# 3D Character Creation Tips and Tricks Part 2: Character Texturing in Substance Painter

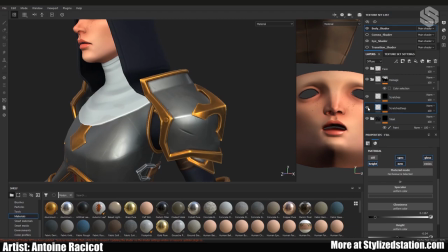1109s
So choose your battles wisely, look at what you feel might just be easier to do later on in Painter.
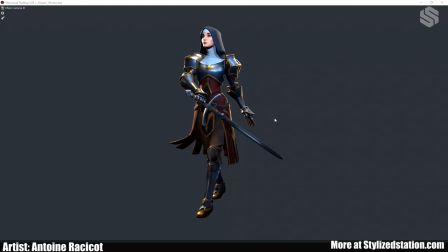1122s
When you're done texturing, sculpting, baking, everything, the last step is to present your character. So you don't want to just present your character in a T or A pose because that's just boring and it won't it won't show all of the hard work you've done.
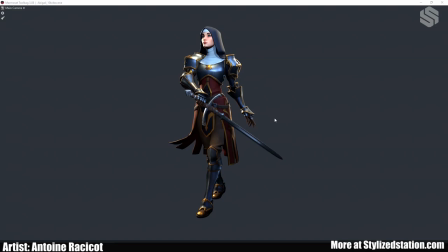1141s
So you have to pose your character and not just like give it any pose, try and have a pose that fits the character and is interesting to look at.
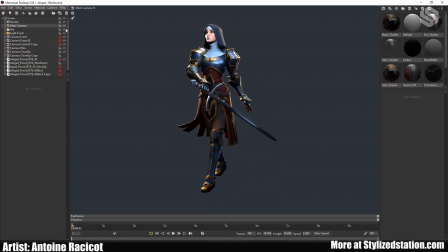1154s
So just like when you were sculpting, make sure to have a nice silhouette.
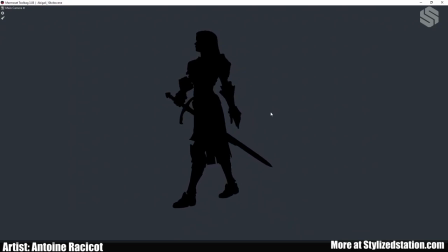1162s
I pose my characters in ZBrush by importing the low poly and then just masking the parts of and using the gizmo to move them. It's not necessarily the best way but it's a quick way and I find that it suits my needs.
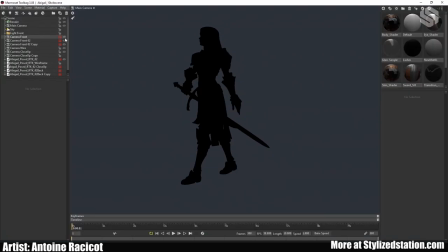1181s
So lighting is really important. If you have a really good model with really nice textures but a bad lighting setup, it's unfortunately gonna make your model just look terrible.
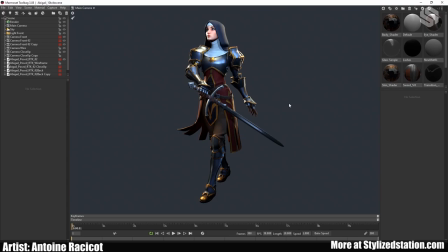1198s
While you may have like on On the contrary, you could have a very average model, but a very good lighting setup and just make it look really, really good.
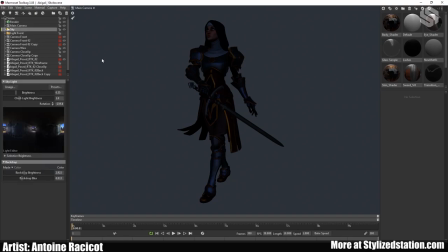1210s
For lighting, you'll have to start with which HDR you want. There's a bunch of them and in this case, I didn't put it really high. It was just to make it so that the model isn't completely dark.
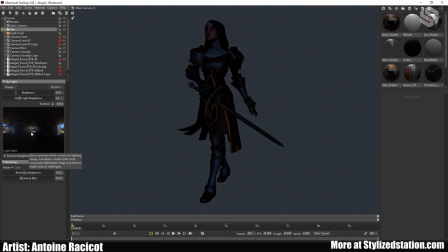1224s
and one neat thing with marmoset is that you can add fill light just by clicking on the image just play with it in this case I didn't use any but it's nice to know the option is there so
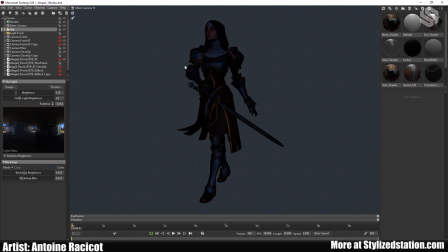1240s
once you're done choosing your skylight it's time to add the actual lights. In this case I started with the rim light to separate the character from the background.
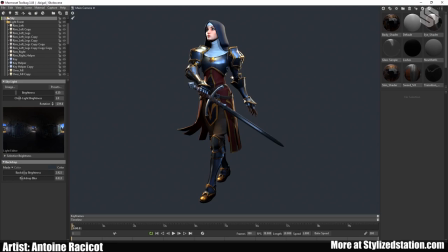1257s
It's very important because you don't want the whole image to look flat and when you're doing your lighting it's really important to turn off all of the
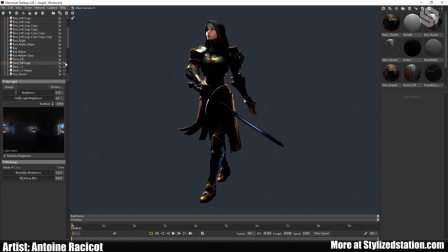1272s
lights that you're not working on so that you don't have anything you don't have any conflicting information so for example this room right here and adjust everything until you're happy and then next slide
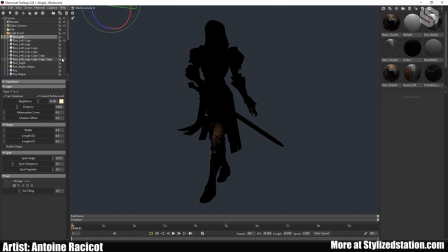1290s
and then so on and so on so I won't go into every single detail of how I lit the character but what to keep it what you need to keep in mind is you have to try,
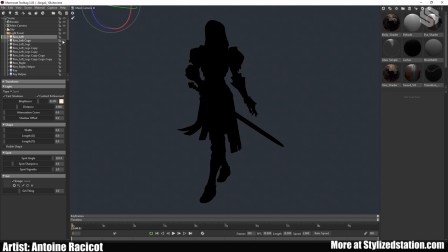1305s
if you can, try and tell the story with your lighting so it's not just like a spotlight that's just like right in your character's face.
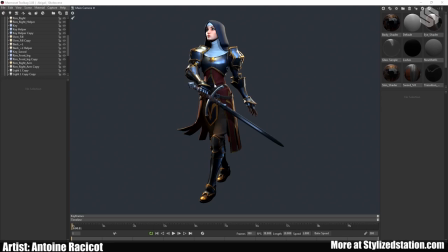1314s
Here's a good example of what I mean when I say try and have elements standing out from one another.
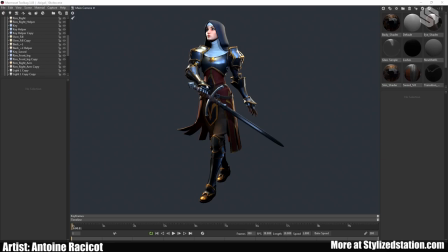1323s
So if you look at the hand here, it kind of gets lost in this middle part but just with this small tiny light it pops from the rest of her torso so it's not it's a kind of a case-by-case
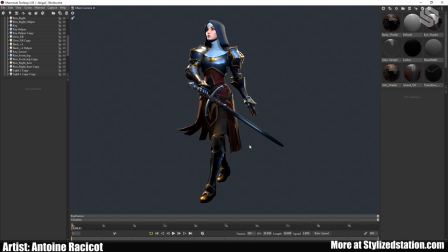1340s
scenario for lighting there's not like one recipe for everything like people are often gonna mention the three-point lighting with a key light then a rim light and a fill light it work it's good for a basic
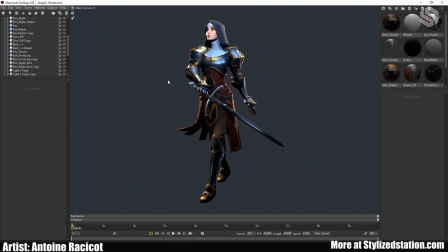1358s
setup but then you're gonna have to tweak tweak tweak it around if
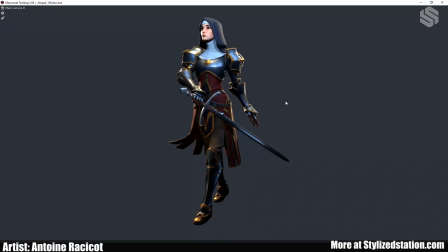1365s
you want something very nice when you're lighting your character make sure to know which parts of the character are your points of interest so usually it's going to be the face and maybe if they have like a very fancy weapon or anything but it's very rarely
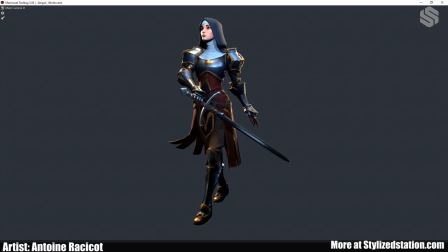1382s
going to be the legs and the like this part here mainly and like the feet so when you're lighting make sure that you don't put anything that's too crazy over here because you don't want your viewer to go straight for the feet unless
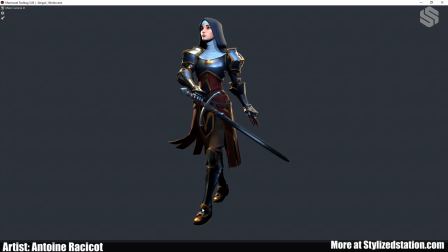1400s
that's the the whole design of your character where the feet are the most interesting part but like I said usually it's going to be the face so you don't want everything flatly lit like I said you want stuff that pops out and stuff that's a
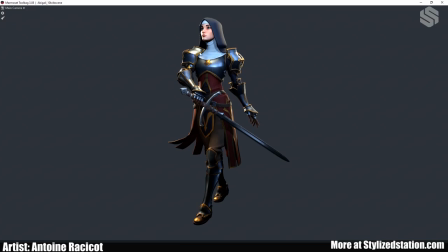1416s
bit more in the shadow like you want a nice contrast when
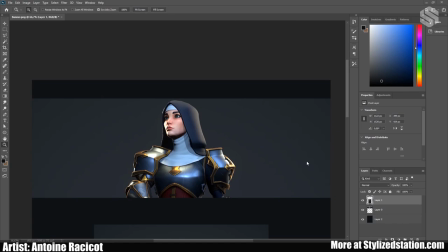1421s
you're creating your images for your presentation make sure that you keep a uniform scale between all of the pictures what I mean is let's say this was
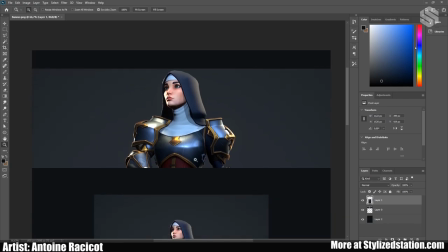1431s
one image and then this the second image,
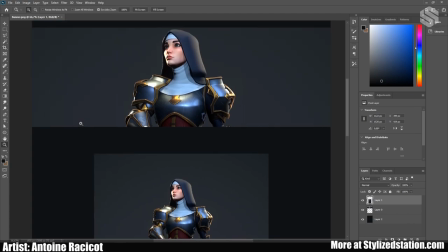1435s
it's not very visually appealing to have like such different width and image size.
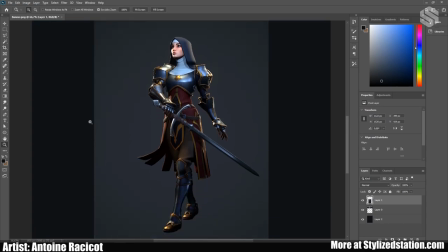1444s
So make sure that it's uniform.
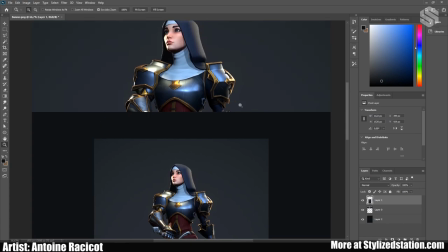1447s
So let's say this was the size for this image and make sure all of the other ones follow so that it makes a nice continuous line.
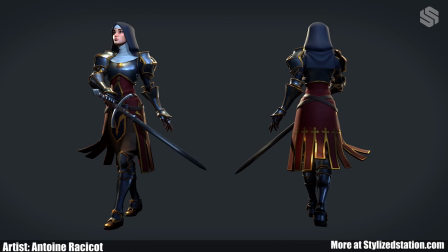1458s
So that's it for this video. I hope you learned something me and thanks for watching.